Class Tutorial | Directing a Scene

Okay, good. So, what we're going to do is we're going to quickly break down the, we did the shot coverage for the blocker, and we're going to go through, direct this, and think about our shots. We talked about the shots. The shots are we need an establishing shot. We should also use close-ups, mediums for exaggerating emotion and also to talk about dialogue. Shot reverse shot for that dialogue and continuity and we're going to kind of map out this scene. So the first thing you got to think about is your 180 degree rule. For those that don't remember what that is, it means that once you establish yourself there's going to be an imaginary line that is created where you don't want to jump over that line because it's going to make everything look weird you can think about it as like a stage of watching for an
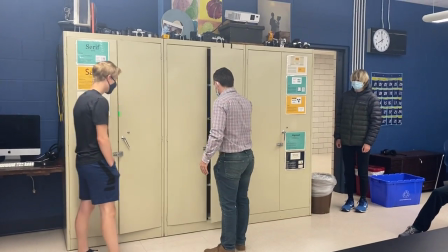audience so our hundred degree line is going to be right here he's going to hear the knocking coming from this right here and
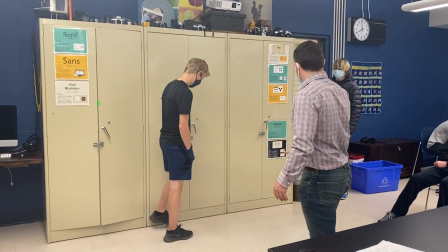Silas is going to be entering from here we also need a backpack for a
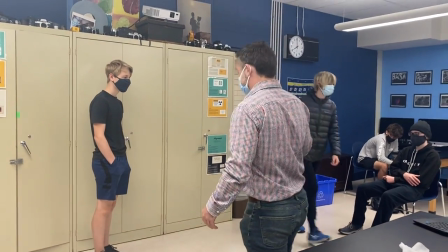prop get that and then we're going to go through this script and you're gonna see how we would get the the shots for it also a couple of tips so first thing I'm going to do is look here
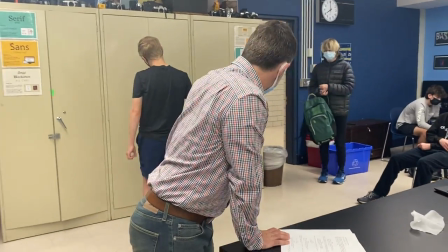read this Alex stands in the bedroom staring at their closet door in this case we have this closet right here so Alex stands in the bedroom staring at the closet door with hesitation reaches slowly for the door first we need to establish we need to get our establishing shot.
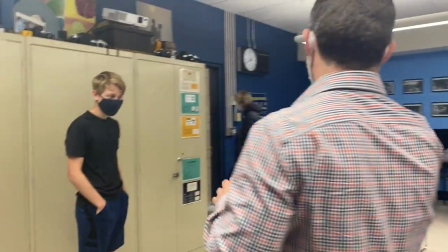So we go right here. Silas, you're going to be outside the door for now. You're going to be staring intently at that closet right there, Gabe.
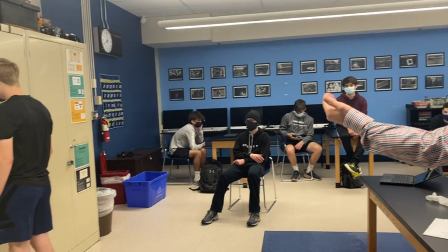Yep. And come a little bit farther from it. Yep. Right there.
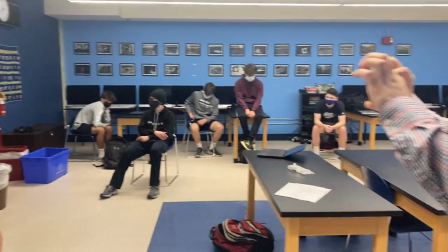So the first thing that we're going to do is we're going to get our establishing shot.
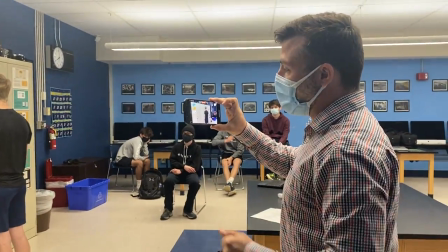Now, usually for your establishing shot, Gabe, stay straight ahead. Usually for your establishing shot, what you're going to do is get,
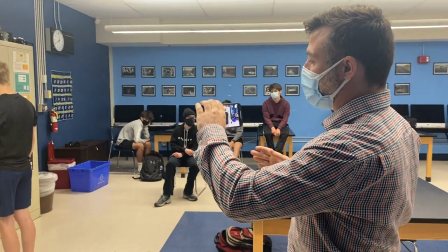you're going to get all of the context of the room where you're situated but also you can bring a little flavor to
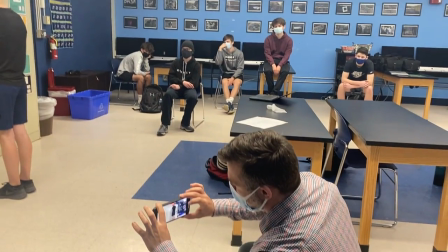it by taking the angle down for instance or taking the angle up I'm going to get it from here
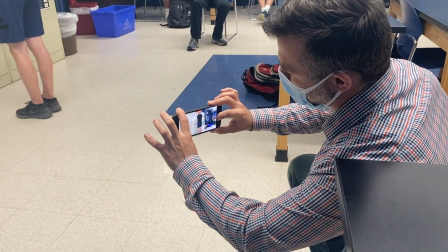you can also do some sort of tracking shot but this is my establishing shot establishes where
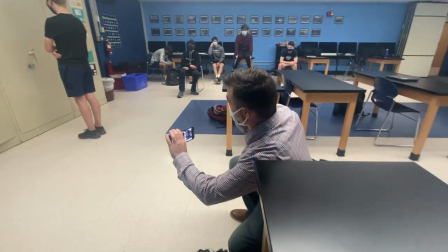he is at in the room what we're looking at and the entrance that's that um
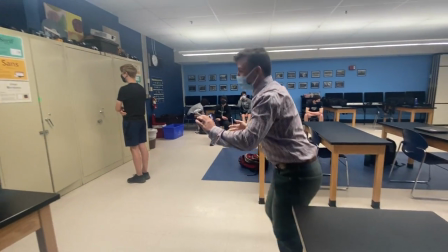got our establishing shot what we need now is
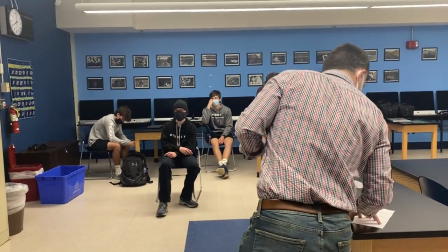standing straightly at the door stand where you are don't move so So Alex reaches slowly towards the doorknob to open it.
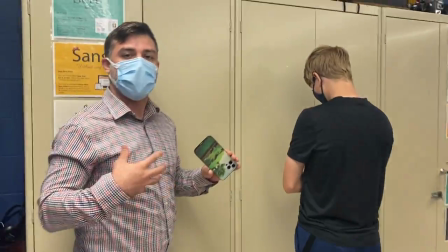So a couple of shots I can get here. First one, I want to really exaggerate this, the emotion of this.
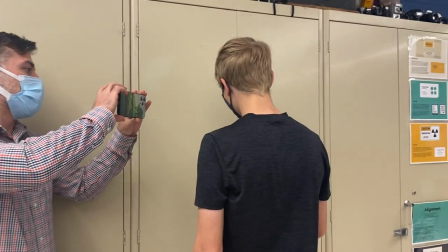He's staring straightly, intently at what's going on. I'm going to get a really close extreme shot here.
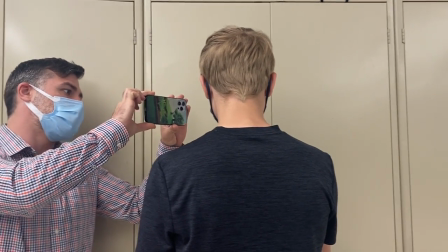So we have him staring really intently. And what I got is this shot right here.
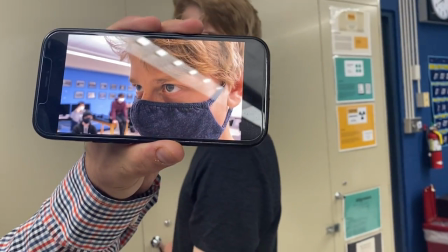Okay. So that right there is going to be staring straight ahead.
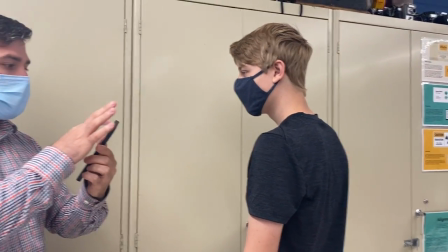So I now have two shots that I have for coverage. I have my establishing shot and I have my close-up shot.
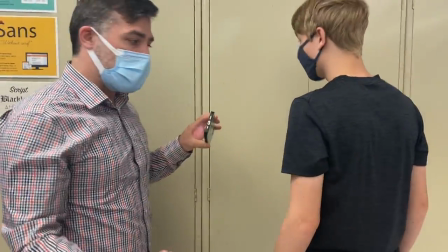And now that doorknob, I'm going to go reach for the doorknob.
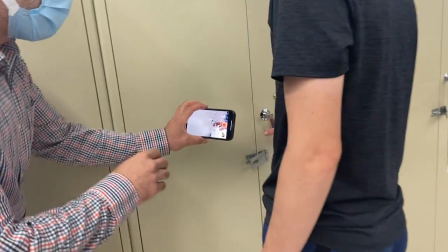So if you come over here, you're going to see that what I want to do is I want him to come in.
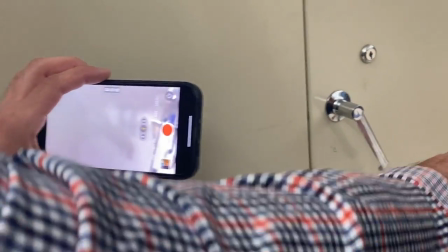Not yet. I'm going to tell you when. So right here, stay just like this. And I'm going to have his hand come into the shot right here.
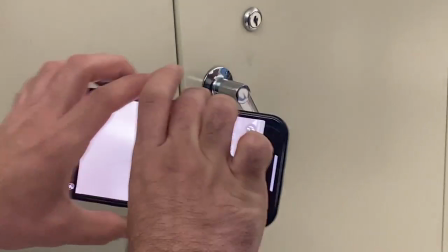Get your hand away. So your hand is going to go from here to here.
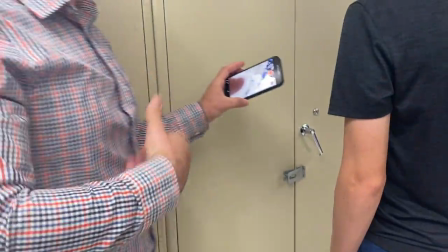Now notice too that I'm telling him all of the directions. I'm the director I want him to do exactly what I'm saying in order to get the shot.
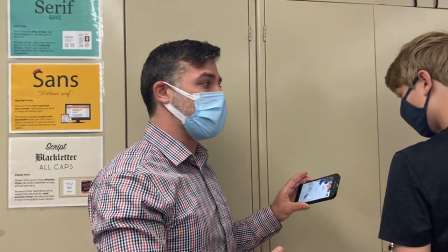He doesn't necessarily see what's on the camera So he doesn't know where that positioning is.
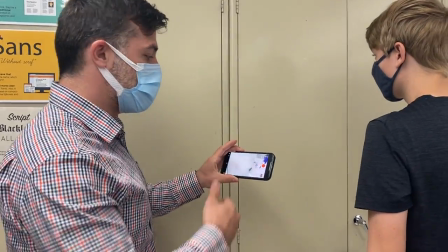So it's very It's very important that you're communicating effectively so they know what the shot is So your hands going to start right here on you and
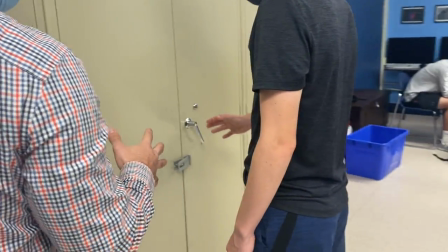it's going to slowly reach and when you slowly reach You're going to go like this and tremble your hand and ohm and basically almost touch it
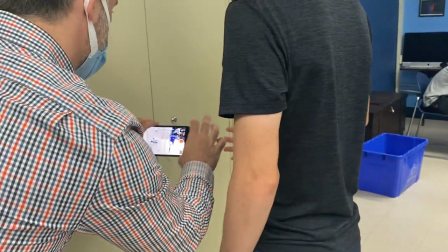but not okay Very slowly and I'm going to tell you when to start and
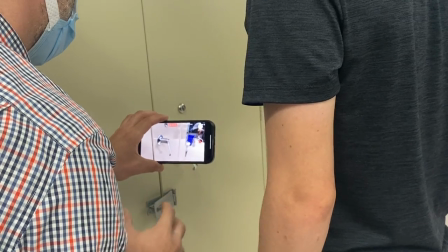put it right here and action really slowly, really slowly and good.